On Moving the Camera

One of the dudes who's really, his camera is always going, Wes Anderson, Paul Thomas Anderson, Wes Anderson, the Anderson boys, you know, they're actually not related. But Wes Anderson, what he's been doing lately, like, astounding. If you look at the opening of Moonrise Kingdom, what he does is he builds these sets where there is a wall missing.
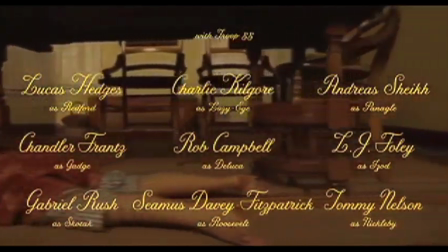And the audience is given the ability to move through these walls seamlessly and discover the characters in their environments,
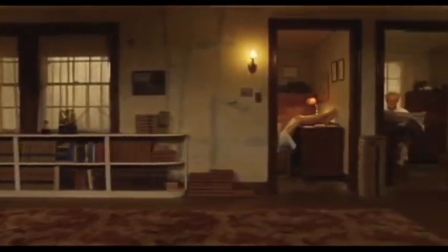surrounded by amazing production design that tells you more about the characters and shows you everybody's place and relation to each other.
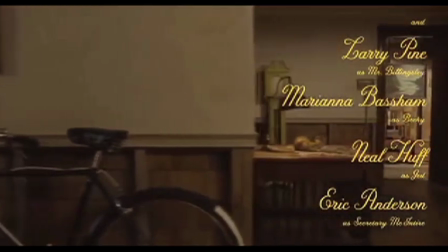That is a camera that tells a story man. Good grief.
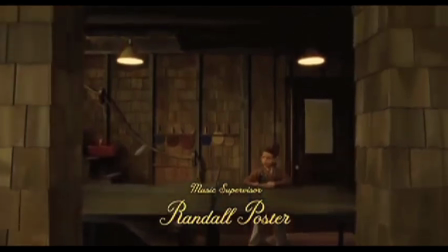Like, look at this. The crane up. Dude knows how to work the camera, alright?
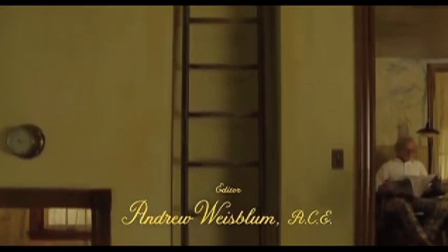He's establishing relationships and environments all in one moving shot. It's interesting.
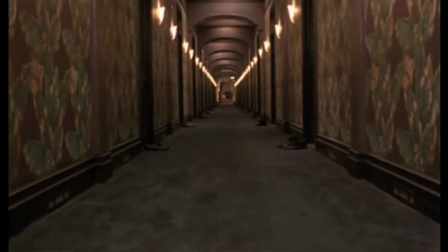The Coen brothers, man, particularly in a movie called Barton Fink. The camera is always creeping.
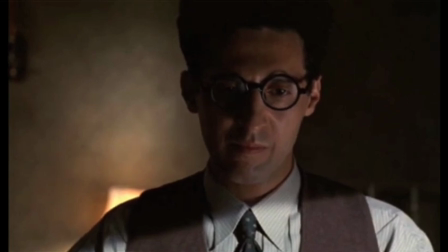It's creeping towards people so slowly.
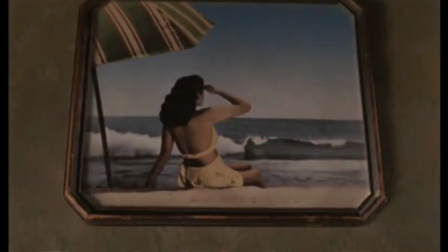Sometimes it feels like it's building towards something, or sometimes, you know, you're pushing towards an object,
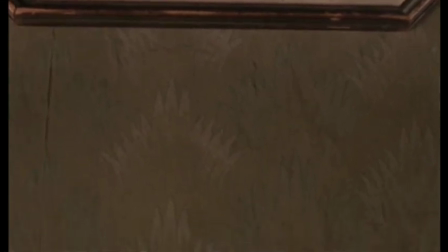but that's not the thing drawing your attention, so then they add a little tilt to it to draw you into something else.
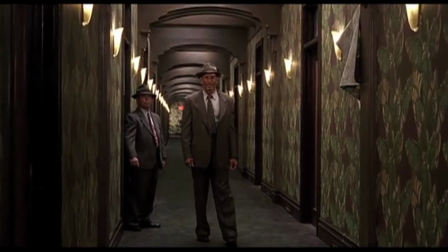Sometimes it is a build towards something really intense and amazing in the case of Barton Fink. The end of that movie is insane. I love that movie. Okay, but the Coen brothers use a moving camera to push you this way,
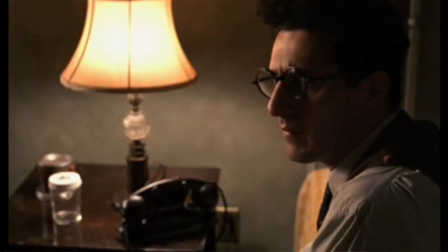push you that way, to guide your eyes, to give you ideas, all right? The camera is an active force in guiding your perception of what's happening.
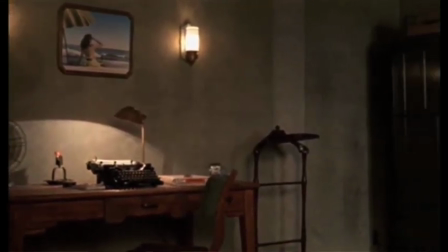It's really slow.
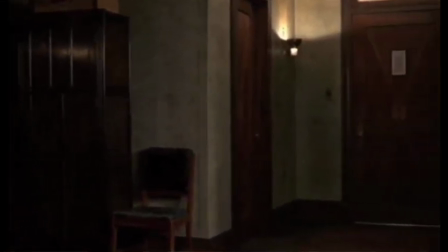That movie's so slowly paced, but because of the moving camera, it doesn't feel that way because everything feels motivated, pushing you this way or guiding you this way.
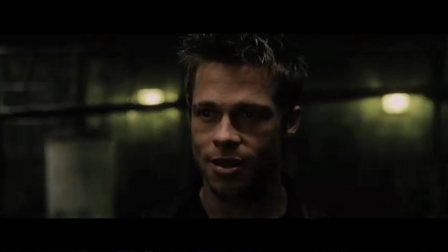Really, really amazing. Gotta talk about Fincher. David Fincher, director of Fight Club. He uses the camera move for a lot of dynamic things.
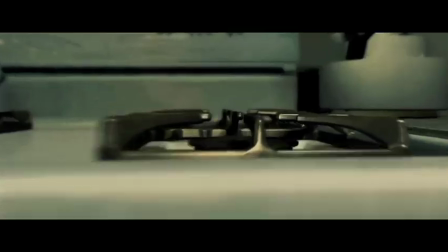He likes to show you, especially in Fight Club, he wants to show you a piece of something within a larger construct.
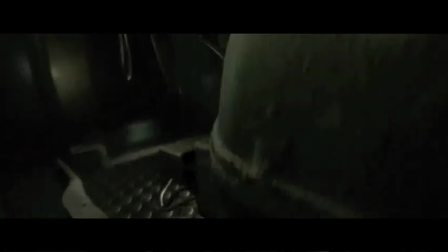The camera's ability to move through things is showing you how things belong in a system or work against a system. And that's amazing. Also, this camera move kind of blows my mind. It's a wide shot that is static until punched.
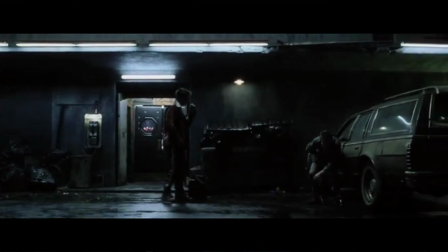That punch not only moved him, it moved his world. All right, it changed everything.
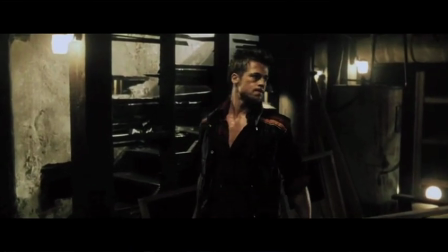That is amazing. Fincher does a lot of push-ins and a lot of transitional moves, too But every move is motivated. The reason this has been on my mind is because Of the Veronica Mars movie, which I really enjoyed. There are a few problems I had with it That doesn't we don't need to talk about that. I love the series. The movie is a great continuation of the series I'm really excited for whatever Veronica Mars thing comes next because now they don't have to bridge the gap Now they can move forward from the movie and I feel like that's gonna feel a lot closer to what we loved about the series than this movie did I don't think the movie was very friendly for audiences who weren't familiar with the universe Maybe maybe it is I would like to know your opinion if you saw that movie, but if you ever see a camera move change direction in mid shot Like they've set up track and it's going this way and then in the middle of the shot it just starts moving the other way that means they just wanted movement and it's unmotivated. I mean you could make the argument that some conversational shift happens in that moment and that gets the camera moving in the other way to kind of move from this character's perspective to that character's perspective but it just looks lazy. In a wide shot moving this way and all of a sudden it starts moving that way that's unmotivated movement and that is bull****. That's just moving a camera to move a camera. If you are going to move the camera, you should be doing it for a purpose. It should be conveying something. That's just my opinion, okay? And this is, this has just been kind of my rundown on that. Moving camera is one of the most potent tools in a director's bag, right kitty? And the reason that handheld camera shouldn't kind of try to emulate these moves is because it doesn't work the same way, all right? The fact that the camera's in somebody, don't, you're going to stop my recording.